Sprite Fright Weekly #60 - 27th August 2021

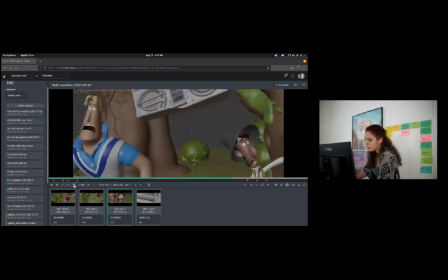So this was the earlier version.
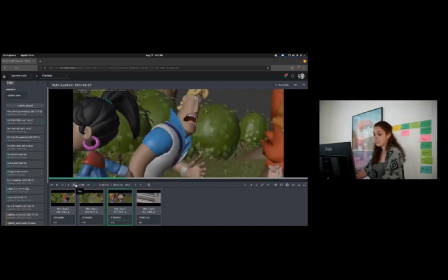And later, like all the way at the end, they're on 2s and yeah, all the small notes are done, all the hair is flowing around. And then I worked on 140 where Elder Sprite starts talking to them and they're actually trying to escape last moment.
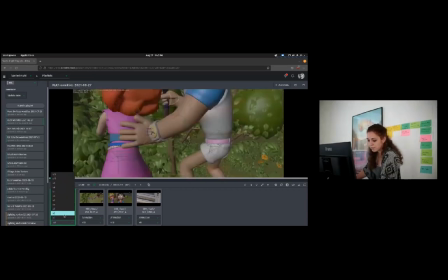Let's see what the first version. Oh, this was the first version. Same as Publico, because Publico had the shot before me. I worked on Jay first because he had the most action. Oh,
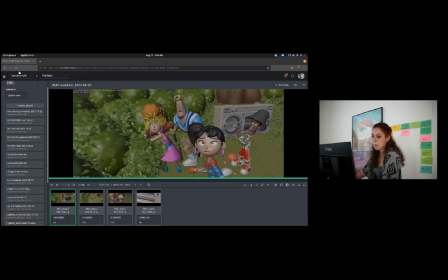and it's not playing anymore. 1 second. Okay.
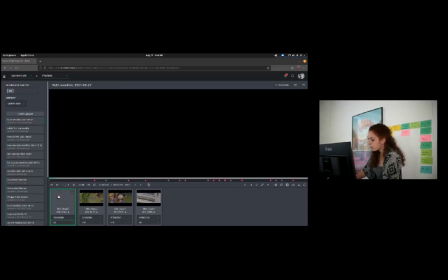So he was running too fast, so I had to slow him down a little bit, which I did.
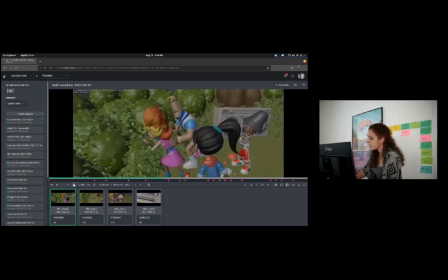Oh, there's audio. Switch it off. Then I did all the. 1 second. Whoop. Then I did all the other characters.
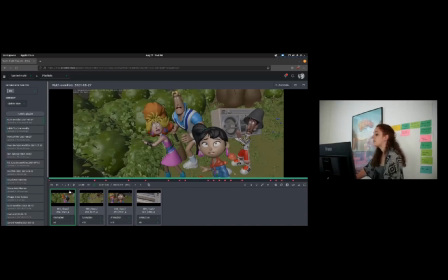Rex and Victoria had to be more, I call it scared, and they had to go away a bit quicker. So I speeded it up and gave them extra steps. And eventually I came to this.
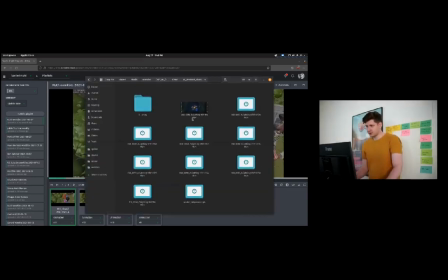And that was by 2 weeks. While Andy and Bo were gone, I still wanted to feed the farm a little bit.
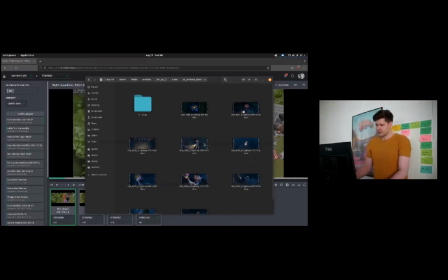So I re-rendered a couple of the shots that needed re-rendering. part of that was the scratch sequence where we updated the shader of the light cone.
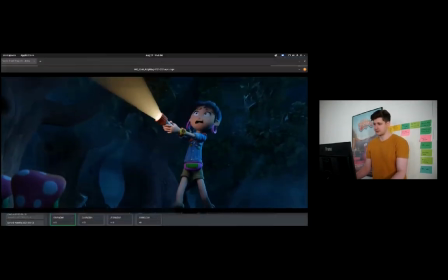So I did that kind of stuff.
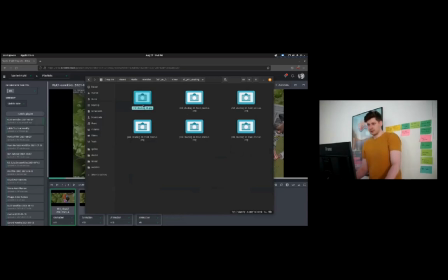Then there was more fill shading to be addressed. So it's something I ignored or forgot about while I was doing the actual shading about Phil,
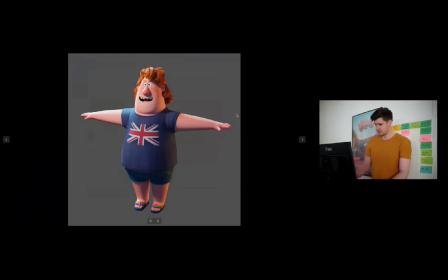but we remembered that he actually, or Matthew pointed out that he was supposed to be a sloppy eater and leave a bunch of residue on his t-shirt. So there were a couple of iterations, and I think this is the version we ended up with.
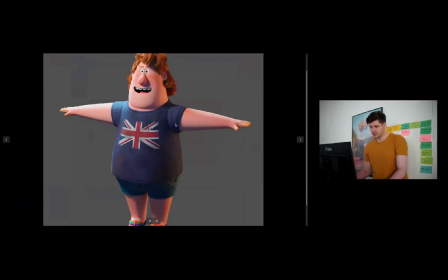So he has these Cheeto fingers and a bunch of grease and mustard ketchup leftovers on his shirt.
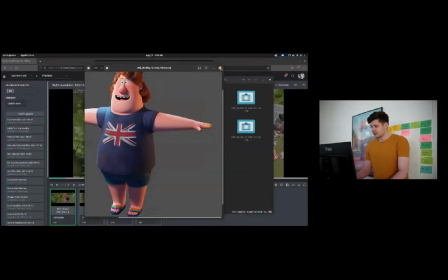So that's that.
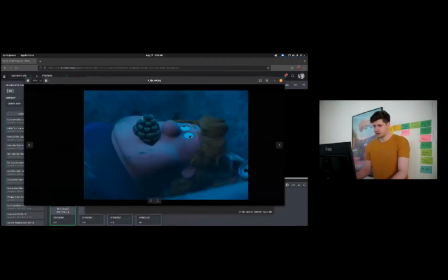Then Matthew asked me to get an idea of how it looks like when Phil has the pine cone in his mouth,
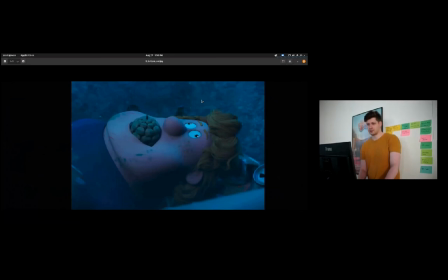because there was still the decision to be made what direction it is in, and I just gave him 2 variations.
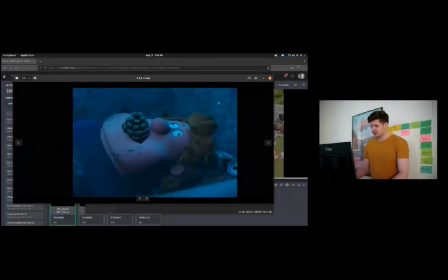This is the one we're going with. Yeah, so for that I just quickly slapped together some pine cone shading.
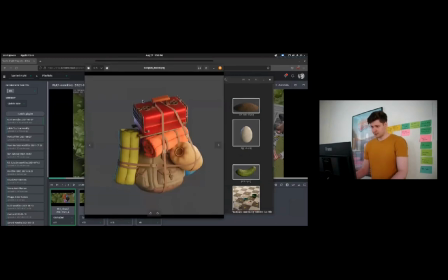Then there was a whole bunch of random prop shading to be done. So there was all of this stuff that's on the backpack.
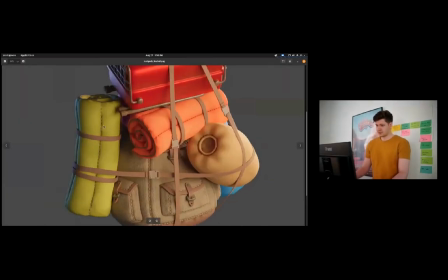So the backpack itself was already shaded, but the straps and the closed sleeping bags and everything still needed to be shaded.
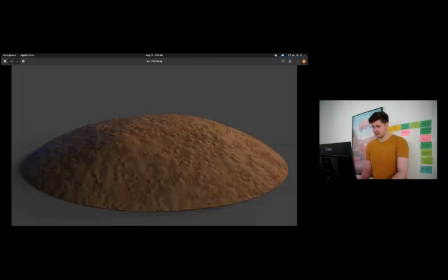So I did that. Then this thing, a dirt pile, an egg.
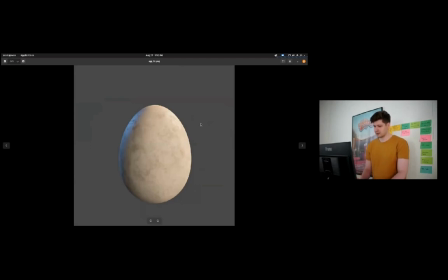Oh yeah, this was already adjusted with a little bit less of local contrast. Then the squirt and burn, a pickle
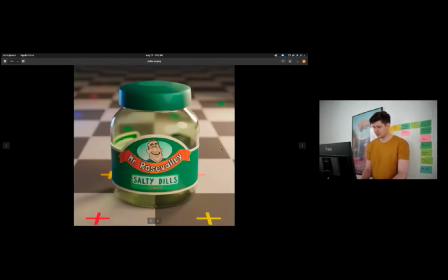glass, the Mr. Rose Valley salty dills, a broken pickle glass.
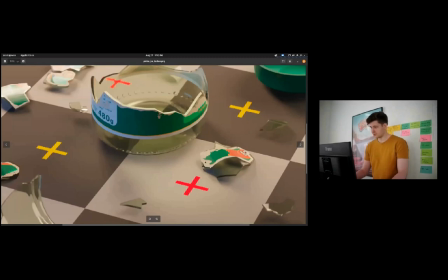I tried to actually have a little bit of a ripped off label effect, so it looks a little bit more realistic rather than just having a cut off label. A rope snail package of undefined source and material.
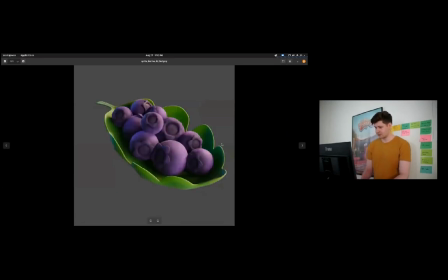Blueberries were already also adjusted a little bit. Sorry, Sprite berries, not blueberries.
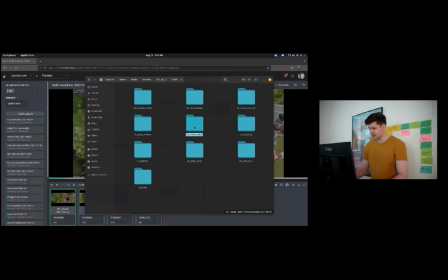Those were the random props. Then a less random prop, the bloody shoe got a little bit more attention.
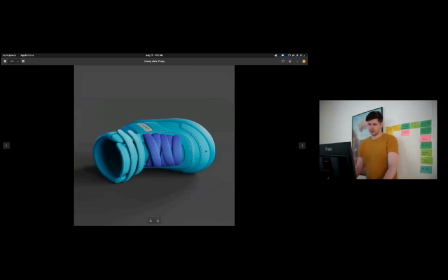So we decided on colors because before it was supposed to be white, but that would be a little bit too close to the actual characters' shoes, like the Jay and Rex. So it would be a little bit confusing maybe. And also there's a nice contrast with the kind of teal with the blood.